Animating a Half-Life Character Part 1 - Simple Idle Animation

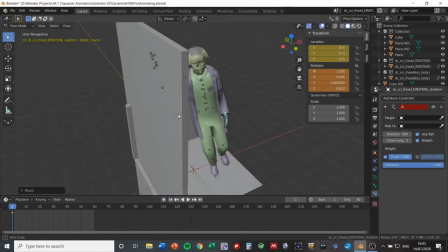[21:13]
So you can see I've been keeping quiet, but I've just been animating this scientist. Now this, you know, this is not a pose I would put inside the game.
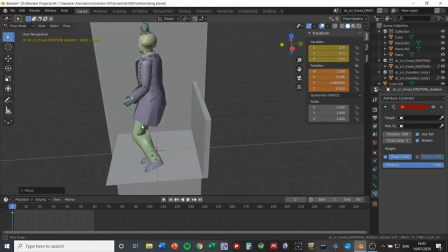[21:21]
It looks like he's, you know, maybe he's injured or something. He's leaning really heavily on the wall. It looks kind of unnatural.
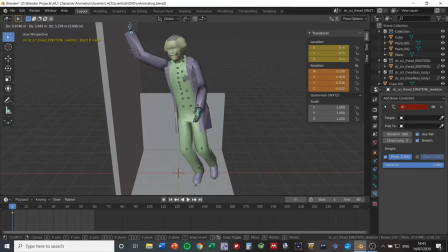[21:27]
I was looking for a more natural pose. I mean, we could extend. I think if we extend his arm up a bit and then bring him in a little bit, it'll look a bit more normal. He's also leaning a bit too heavily. There we go.
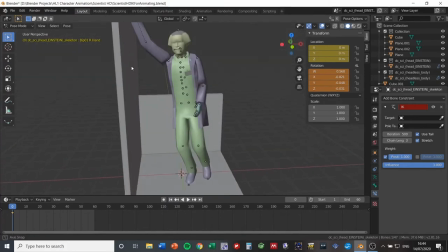[21:43]
And this is like how you'll be just continually adjusting your animation so that it looks a bit more natural and a bit less weird. Because,
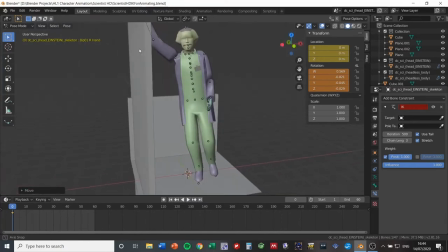[21:52]
you know, these things have a tendency to look artificial. His arm there looks overextended.
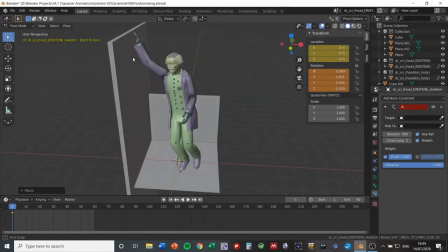[21:56]
I mean, I've done a similar animation with a Marine that looks much better than this because I just took like 20 minutes to actually make it look good.
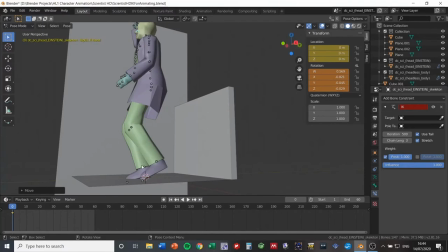[22:05]
But, you know, as a very basic example, this will teach you very simply how to make your animation.
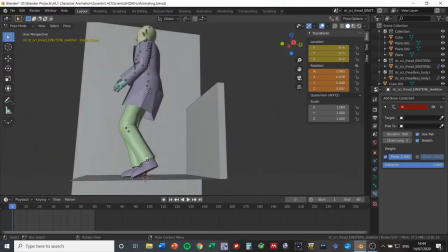[22:11]
So I'm not going to stress over how it looks, to be honest.
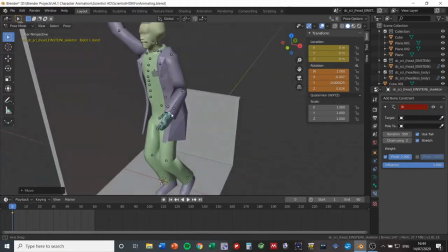[22:16]
So his hand will go, we'll put his hand on his hip as if he's just chilling out
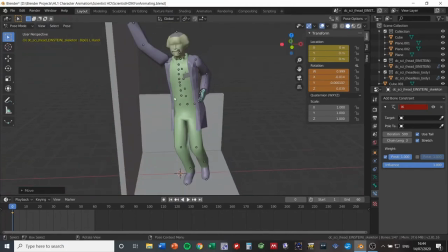[22:24]
for whatever reason, looking judgmental for some reason. So
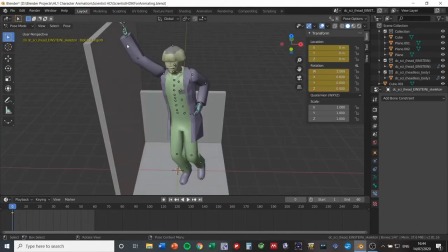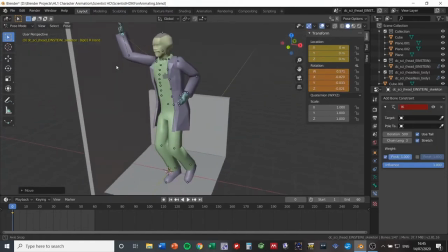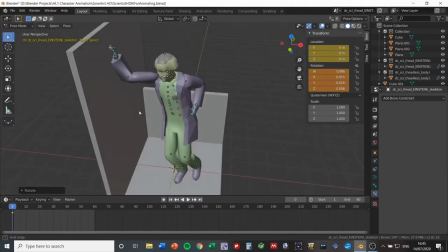[22:41]
also rotate his spine so he's forward a little bit because it looked like he was leaning over backwards.
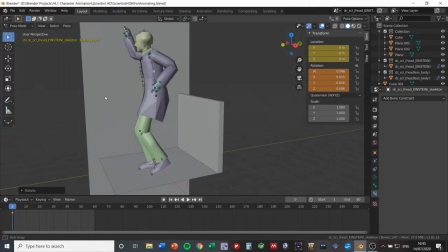[22:49]
So this is a very basic animation. Now that we've got the pose sorted that I want him to be in at the start, we'll just check his tie is in the correct place. It looks fine.
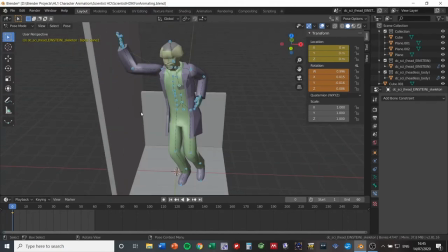[22:58]
I've left it as default. We're going to press A to select all the bones, I, and then lock rut. The animation now, when we press A again to select all the bones, you can see the yellow keyframe, and the animation now is frozen with him like this.
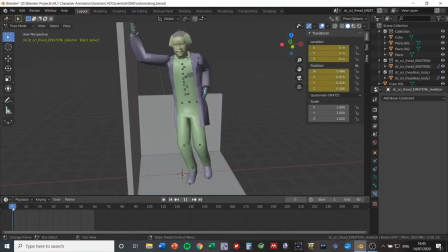[23:13]
So this is how he starts out. Now, to make the animation loop as an idle animation is very simple. We select all the bones, we select by clicking on the yellow keyframe, the keyframe. Then we click and drag this all the way to 60 frames, click off, paste.
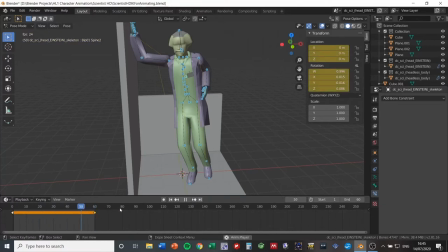[23:30]
The animation now loops. I've hit spacebar to play the animation. This is our animation.
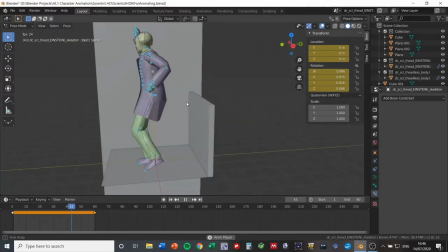[23:36]
Now this can be an idle animation now, except obviously he has absolutely no movement and looks like a statue, and this is not particularly good, is it?
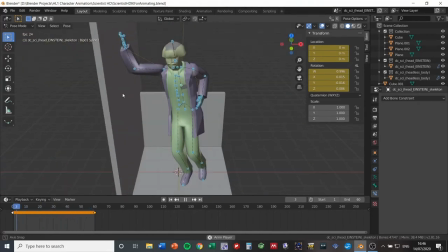[23:45]
Maybe if he was like a dead body, this would do for an animation, but he's not supposed to be dead. He's supposed to just be leaning against a wall for whatever reason.
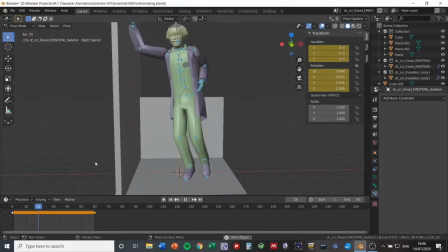[23:52]
So we're going to change this. Pause by pressing space. Now, there's all kinds of ways you can do this, and an idle animation can be as long as you want. I don't like to make them too long, but at the same time, you don't want an idle animation that's so short it's really obvious that it's looping.
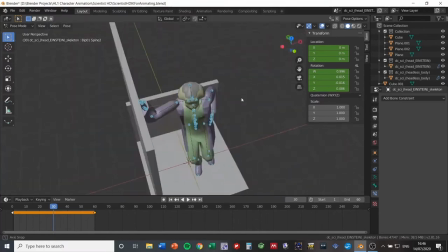[24:12]
I mean, it doesn't make a massive deal. Like, most of the Half-Life idle animations are just a couple of seconds long and you don't really pay attention to the fact they're looping.
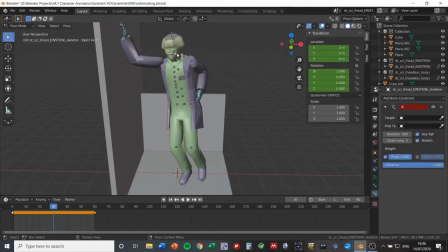[24:20]
But for example, if we move his head around really obviously, then our idle animation, he'll be going like this, and that will just look really weird because it's like, unless you want him to be shaking his head,
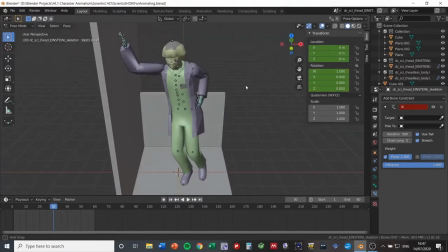[24:33]
it doesn't look natural. We just want, like, he's just standing here not doing much, so we want a very minute animation of him breathing or something.
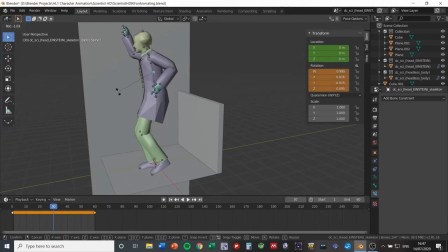[24:40]
So an ideal thing would just be rotating his spine like a very small amount and then keeping his hand in like roughly the same position it was at.
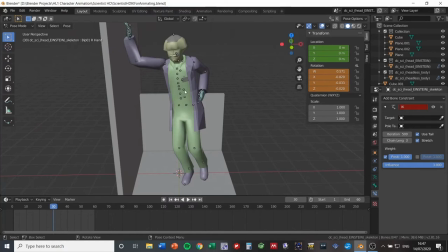[24:50]
And then that would be like the breath animation or whatever. So, you know, that's what the sort of thing we want.
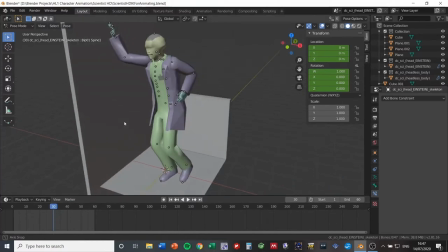[24:57]
So what I'm going to do is put 30 frames in the halfway point of our animation. I'm going to select everything.
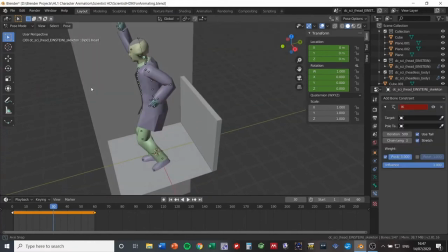[25:04]
Now we're going to manipulate him slightly so he looks slightly different. So there's probably a cleverer way of keeping his hand in the same place.
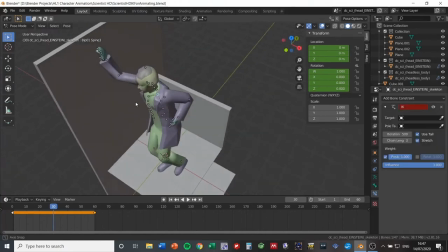[25:12]
I just do it manually, so it could look a bit weird. You've got to be careful with things like that.